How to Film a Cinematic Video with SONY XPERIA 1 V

All of the footage that I just saw were filmed with this, the Sony Xperia 1 Mark 5. And I filmed all of the shots either handheld or by using this, the carbon fiber travel tripod from SmallRig. Even though this video was filmed using the Xperia 1 Mark 5, it doesn't really matter what smartphone you have, because these tips will help you make better videos now real quick let's talk about the camera settings when filming with the Xperia 1 mark 5 I like to use the video pro app because
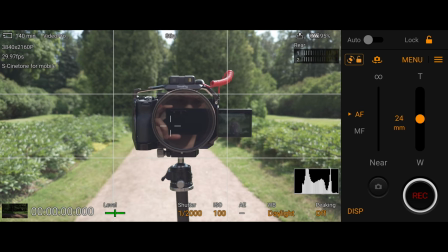it allows me to control all of the settings manually but it doesn't feel
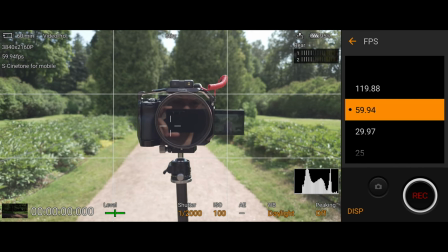too confusing or daunting even if you're a beginner for For most of my shots, I like to film in 4K, 25 frames per second, but for certain shots, I like to film in 4K, 60 frames per second, because that allows me to slow down the footage, which will help hide the micro jitters, but it will also give you that nice dreamy look. Another really cool thing about the Xperia 1 mark 5 is that they've added a Cinetone picture profile which for those of you who don't know is a
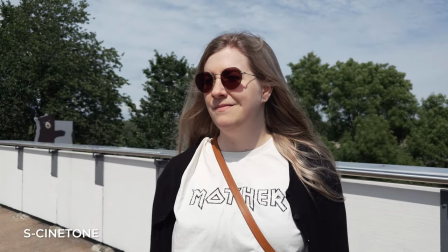picture profile from some of the high-end cinema cameras from Sony and that
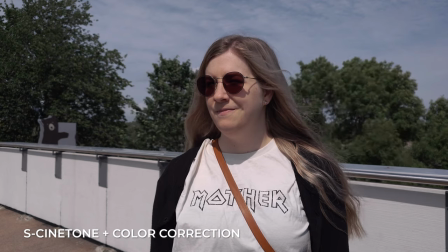picture profile requires very little color grading while still looking very cinematic. My first tip is to add depth to your shot. The opening shot was a slider shot where the camera moved from left to right and I used
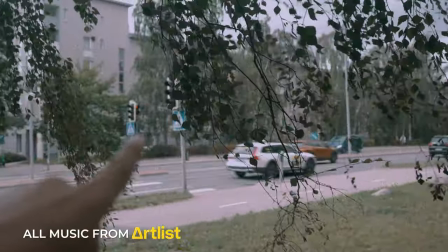these three branches and leaves as foreground slowly revealing the sign over here. For this shot I used the focal length of 85 millimeters and in order to get a smooth movement from left to right it's very important to do most of the camera movement by
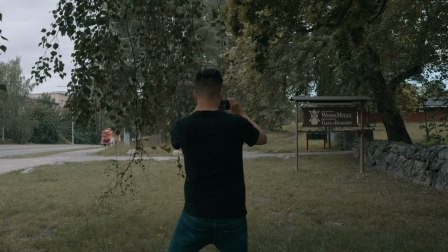moving your body instead of using your hands to do the movement.
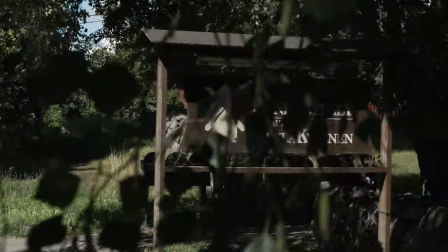By having the leaves and the branches on the foreground it will accentuate the camera movement.
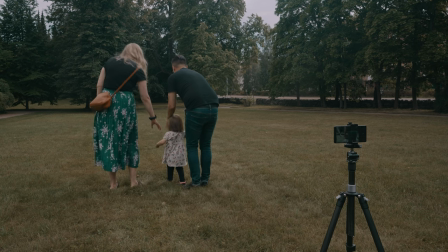Also sometimes simple is the most beautiful. So for this shot I wanted a static shot of me and my wife and my daughter
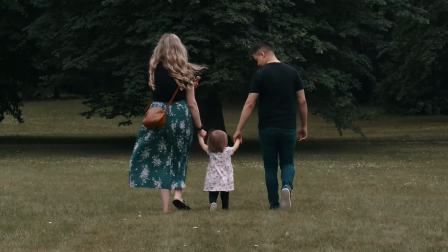just walking forwards on this grass with the 85 millimeter lens. I tried my best to have all three of us in the center of the frame for two reasons. First of all it looks visually pleasing and it accentuates the importance of the characters for the story. Also it's a good idea to film the environment to give some context of the place.
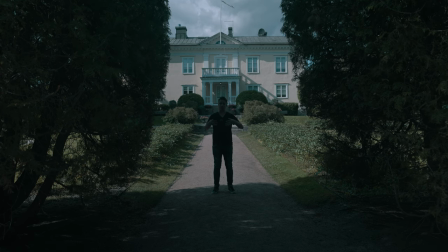Using a push in or a dolly in shot is a great way to add camera movement to your video and
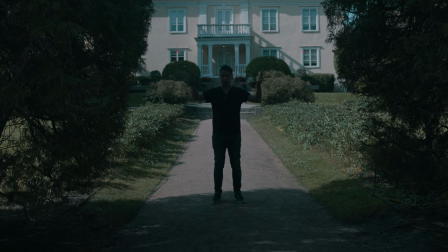what I also did was I used these trees over here to add a bit of depth to the shot by having them on the foreground. Usually for these kind of wide push-in shots I would recommend using a wider lens like the 60 millimeter lens but for this particular shot I deliberately used the 24 millimeter lens because it has a better image quality.
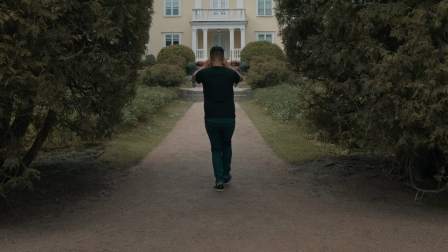To get a steady dolly-in shot remember to do the heel-to-toe ninja walk.
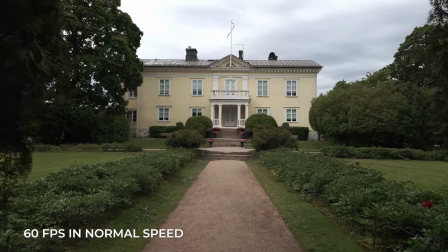Film in 60 frames per second because that way you can slow down the footage
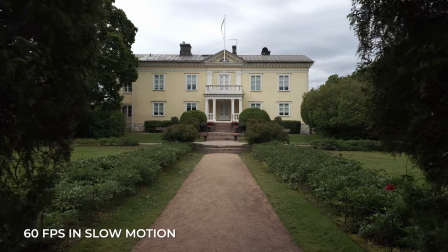and hide some of the micro shakes that might occur when you're filming the shot. For the shot where I was lifting my daughter in the air, I wanted to film it in 85 millimeters because that gave a nice
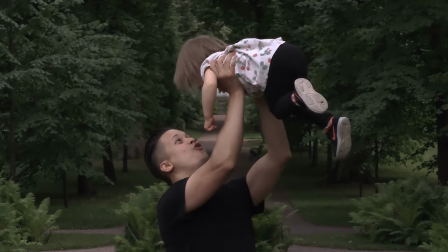compression to the background and it separated us from the background,
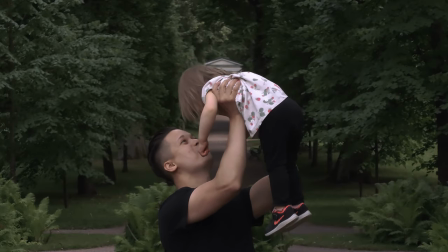which made it look more cinematic.